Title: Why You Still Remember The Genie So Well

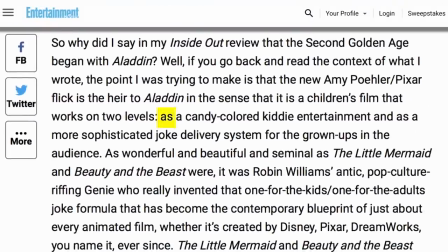Chris Nashowady once referred to Aladdin as a film that works as a fun film for kids and a joke delivery system for adults.
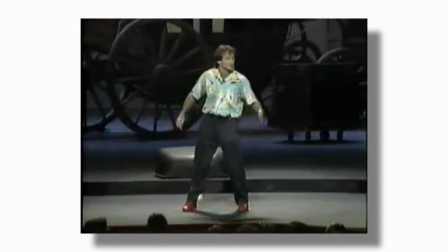Robin's ability as a stand-up and a comedian in general didn't just let these characters live. It also allowed the animators to, well.
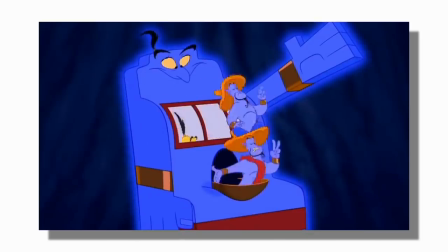That's it. Three. Uno, dos, tres. No substitutions, exchanges, a refund.
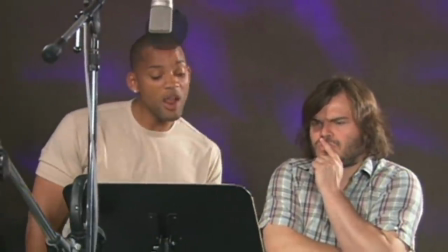What I think many people forget about voice acting is that it is inherently tied,
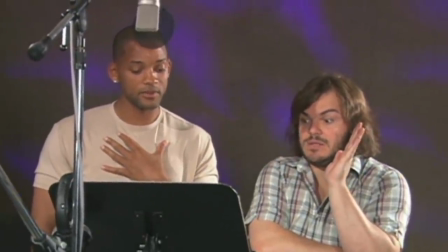at least in good films or shows, to the animation itself.
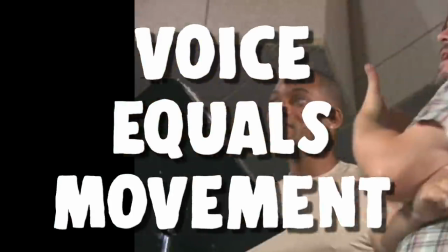For just a second, I want you to close your eyes and try to imagine what this genie looks like, what he's doing on screen.
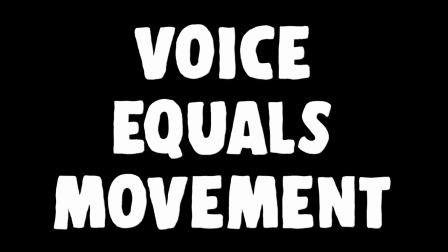Be specific with your words. The deal is in the detail. Got it. Which I don't really understand because if she already likes you, why change?
Now close them again and try to imagine what this genie is doing.
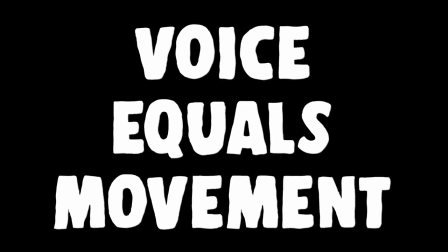Rule number two. I can't make anybody fall in love with anybody else. I can't bring people back from the dead. It's not a pretty picture. I don't like doing it. Other than that, you got it.
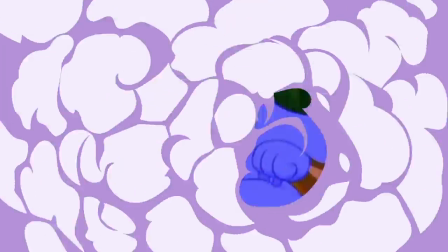Obviously, this is just a rudimentary thought experiment, but one that makes a simple fact abundantly clear.
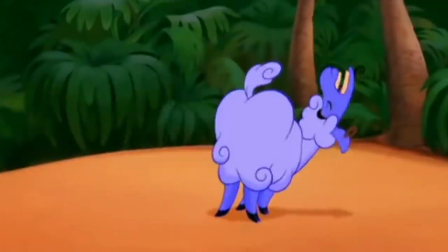Robin's Genie is warm, it's eccentric, and it allows the animators to match or just try to keep up with that energy.
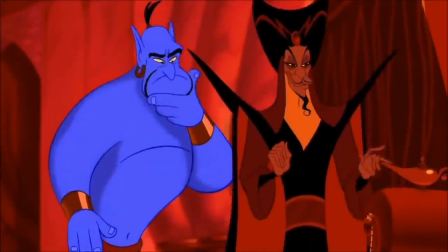The film's animators called Genie one of the most challenging animation processes that Disney had dealt with, referring to the style as zippy.
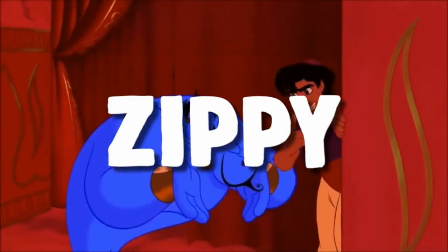From a purely visual perspective, Genie is inventive.
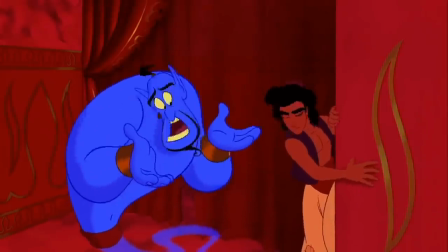The animators managed to play with a single character in hundreds of ways that were relatively unique for that era of animation.
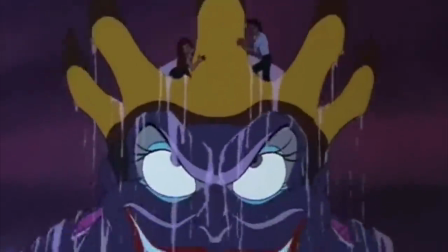Sure, Ursula can do this. But can she do this? And this?
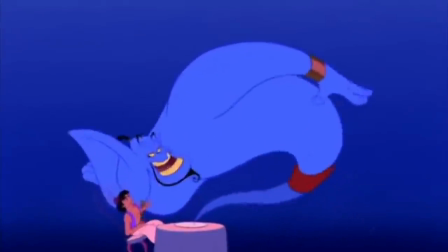And what about this? The reason the genie can is because of what I've seen referred to as elastic acting.
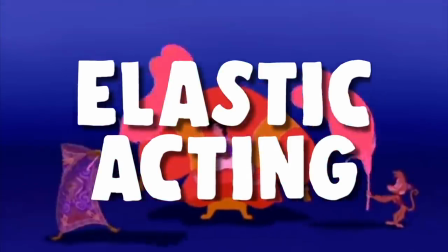Essentially, Robin's vocal tracks were able to stretch and pull the character in dozens of
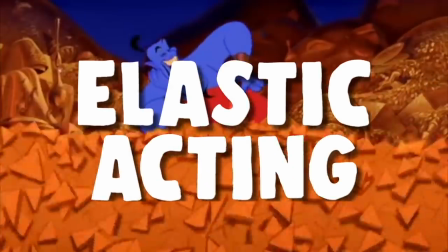directions without ever snapping out of the mold of the genie. almost like a rubber band.
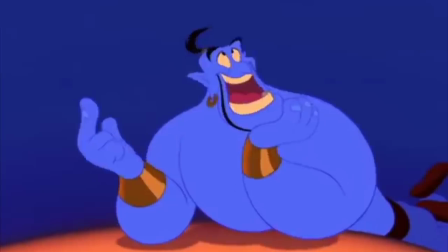So the animators, in turn, had the liberty to do the same. The genie could be a bee.
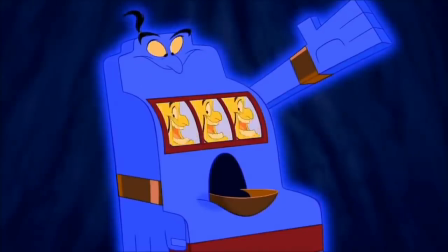He could be Schwarzenegger. He could be a slot machine. And you, the viewer, would always know that that is still genie.
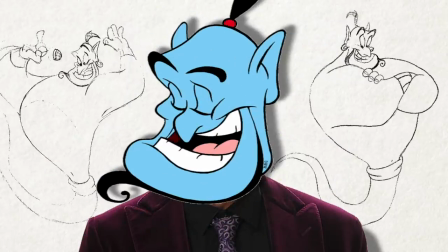The best voice actors became their characters, and the characters are animated as that very thing.
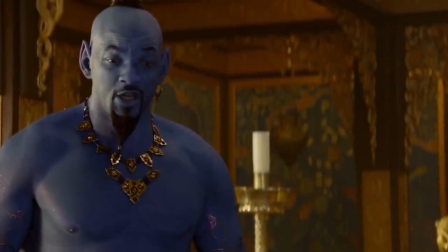All too often today, we see the inverse, where a character becomes the actor instead of vice versa.
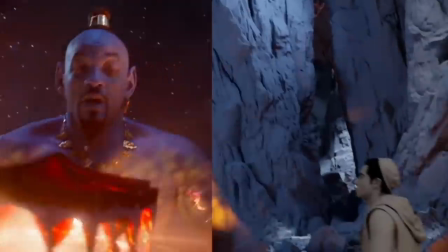Will Smith did an excellent job, but this is more the genie as Will Smith than it is Will as the genie.
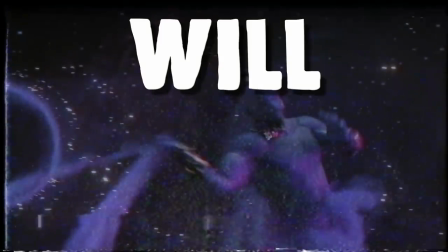And that's in part because Will, as great of an actor as he is, is always kind of just Will.
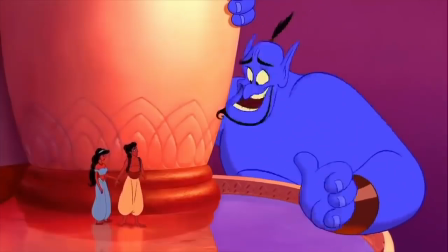The character has to live in the actor, and so the wider the actor can stretch, the bigger the character can be.
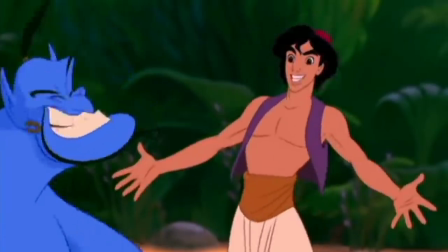But there's more to this than just funny guy talks funny.
All right! Yo, yo, whoo, whoo, whoo!
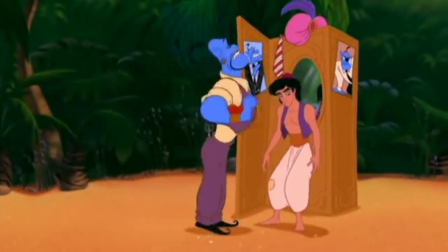First, that fez and vest combo is much to third century. These patches, what are we trying to say, beggar?
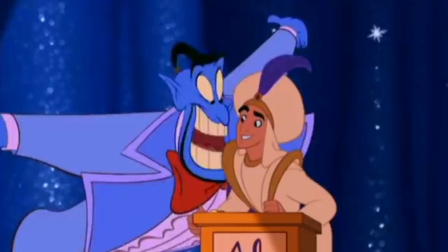No.
Bringing an animated character to life requires actual acting skills.
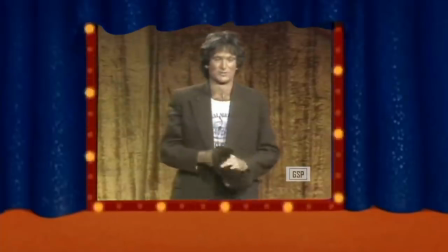The genie is so revered today because underneath all of the jokes is that aforementioned warmth that makes him the true hero of that story.
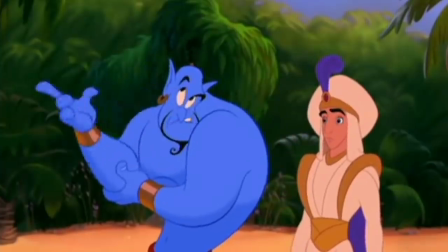Robin's voice ranges from friendly to downright sad,
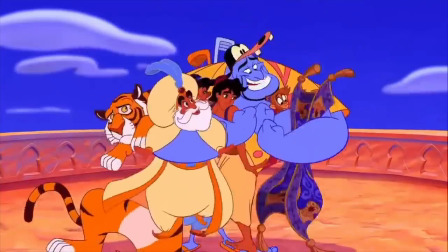and that range makes a genie both an immediately familiar and at once comfortable character, as well as a sympathetic one.
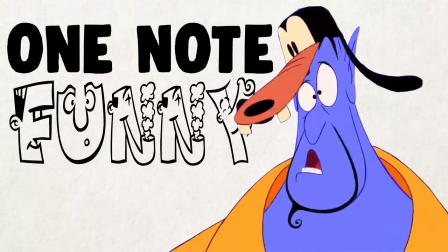I think it's fairly easy to forget that if Genie was nothing but funny, he'd very quickly turn into an annoyance to the viewer.
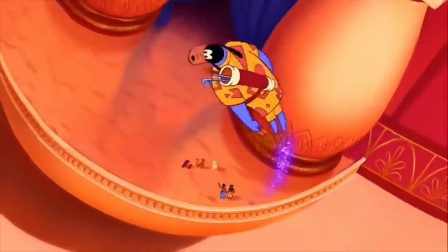And I think that's because Robin was a man that knew the depths of both of these realities personally, something you could see in all of his work. He knew friendliness, he knew funny, he knew sadness.
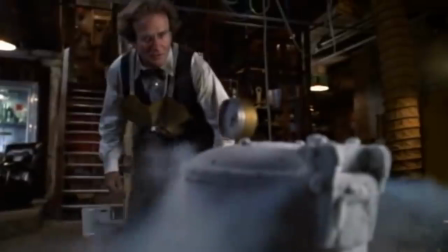And I think this ability to draw from the inside is what lent to a lot of his talent as both a comedian and a dramatic actor.
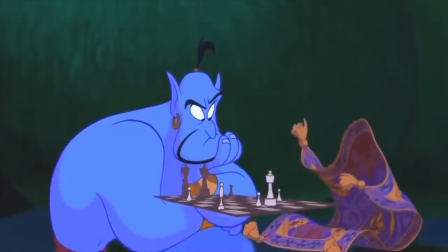The genie was a result of this. He was drama, he was emotion, he was comedy, he was happy, he was sad.
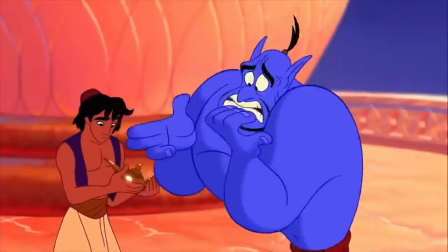He very much so was Robin Williams.